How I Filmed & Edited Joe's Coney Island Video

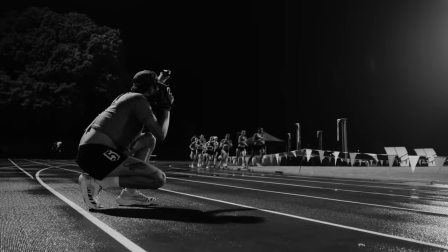249s
And then at the end with all the track stuff that was in black and white, I used another LUT in my pack called Montrose, which is my black and white LUT, and it fit really well with the black and white film that Joe was shooting that night too. So Joe gave me a genre of music to work with. He wanted that lo-fi, chill, hip-hop sort of vibe. Having scoured Musicbed for like eight years, I have some of my favorite artists in each genre. I actually just used two artists in this, even though I used five or six songs. And those two artists were an artist literally called Lo-Fi and Red Licorice.
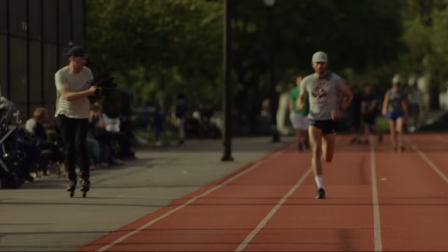277s
Whether it be music for my wedding films, YouTube, commercial work, narrative stuff like this documentary, Musicbed has it covered through every single genre.
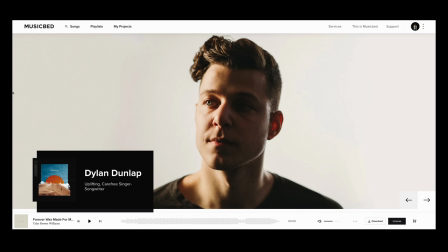284s
They even have vintage stuff, which is incredible. And while I always talk about their search engine being the best, I really feel like their featured playlists are the dark horse on the website.
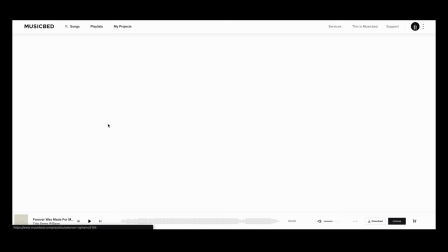293s
I recently looked at Solomon Lighthelm's playlist who is a really talented DP and actually found an incredible
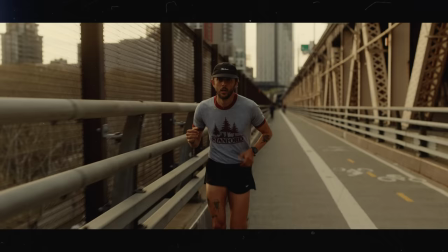299s
song in that playlist To put over a trailer that we've been sending to brands for potential funding for the documentary Here's a little sneak peek of that
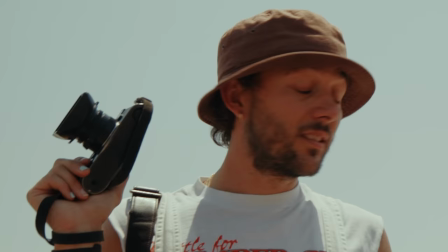310s
Something special was happening with that's all I can show you and then I got my music That is the place for getting music when making your films you can get one month off of any annual subscription If you sign up for an annual subscription, just use my code all caps Eric Floberg 22 at checkout And you'll get that month off. Thanks music web for sponsoring this video Alright,
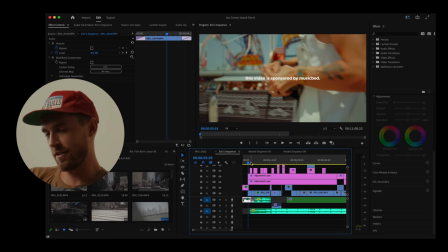331s
let's jump into Premiere and see all the fun stuff I did in this edit Obviously you're gonna want to go to Joe's channel to see this entire video Your choice and if you want to watch it now and then watch the breakdown after or just watch the breakdown now And then go watch it. It's your life. You do what you want. This beginning I love doing cold opens like this where you say something interesting, provide something interesting and this one He's testing out the new Cinestill 400D,
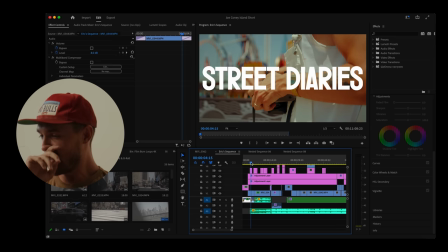351s
so showing that that film stock is purple in color in real life, but isn't purple when you scan it. I ended up using this new font. Shout out to my new editor, Josh, who was looking through fonts and found this new one.
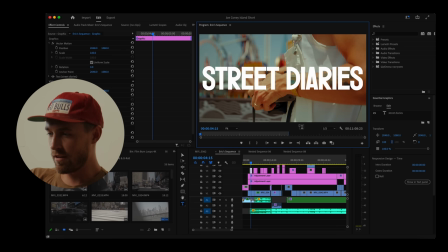366s
I believe it's called Monika. No, wrong. Faruka. And I got a free sample of it. And if you put any punctuation, it doesn't let you because it is a free sample of the text. so might have to purchase that later.
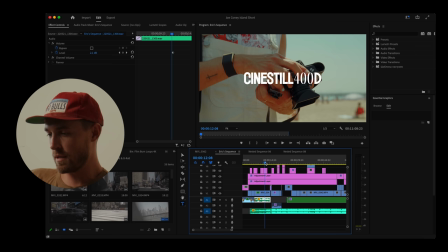379s
That actually lent itself to a really creative, interesting thing that I did because I couldn't use numbers with this text,
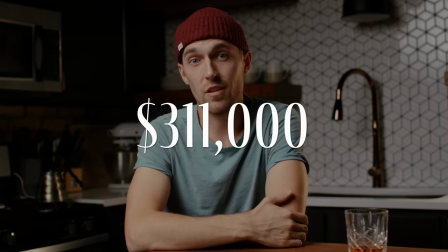386s
so I ended up using Fino Sans for the number, which I used on a video a long time ago when I talked about net worth.
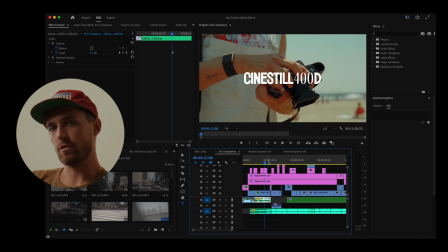393s
It looks kind of Great Gatsby-ish, but I loved how this ended up looking with the boldness of the letters and the thinness of the numbers. It really made the 400 and Sinistole 400D stand out, which is really cool. So I just did two blocks of text and fit the 400 within the Sinistel 400D right there.
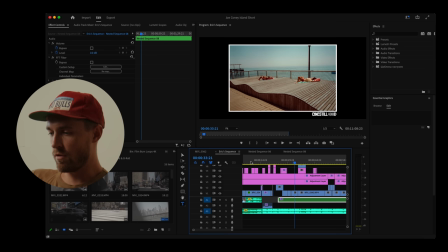411s
And then I ended up using that as the moniker for whenever he shot Sinistel 400D later on in the video down in the bottom right corner.
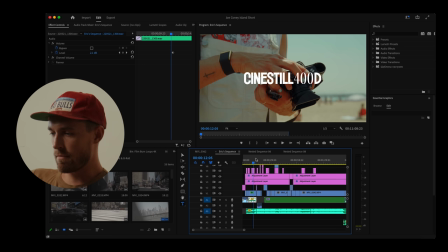419s
So I'm just going to kind of move through this sequentially so you can kind of see what I'm doing here.
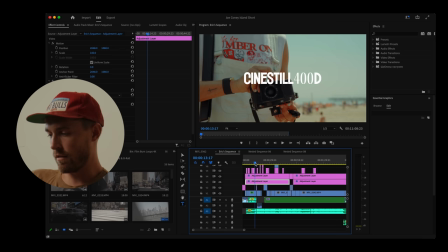423s
As I mentioned before, I have two adjustment layers going here because I used two of my LUTs in combination with each other to get the look that I
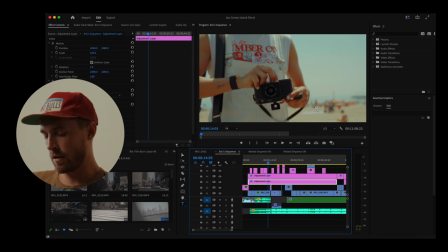430s
got. and I was scared that this was gonna kind of over bake the look and make it look kind of wonky but instead it really brought blue back in the sky because if I take off North Park which is the second one that I used you can see a lot of the blue removed from the image on that top
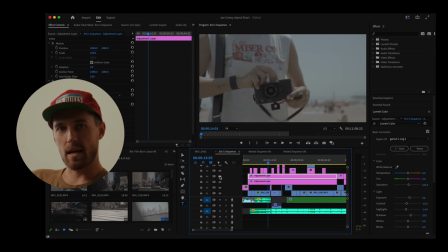446s
layer as I typically do with coloring I included gamut C log 2 rec 709 if I don't have
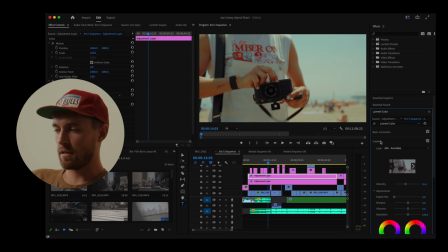454s
that on it just looks like gray mess because log 2 just looks like a gray mess so you need that rec 709 on it first in the basic correction tab there and then the creative tab I put Avondale at a little bit over 80% intensity to get that look.
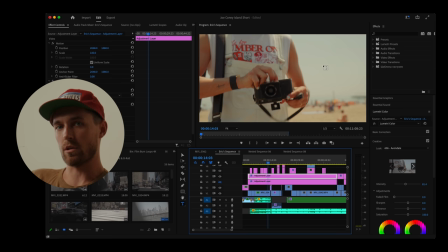468s
So without the North Park look you're looking like really warm summery vibes with a little bit of blue in the sky that's kind of hinting more green and then I
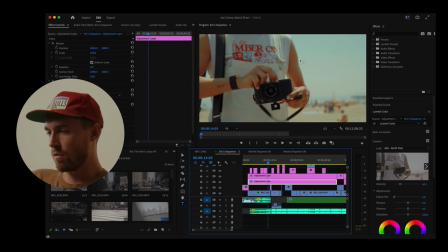476s
put North Park in on top of that at 40% here 44% in this creative tab so that I could get all that blue back in the image, and I felt like it was a really nice balance of the two throughout the video.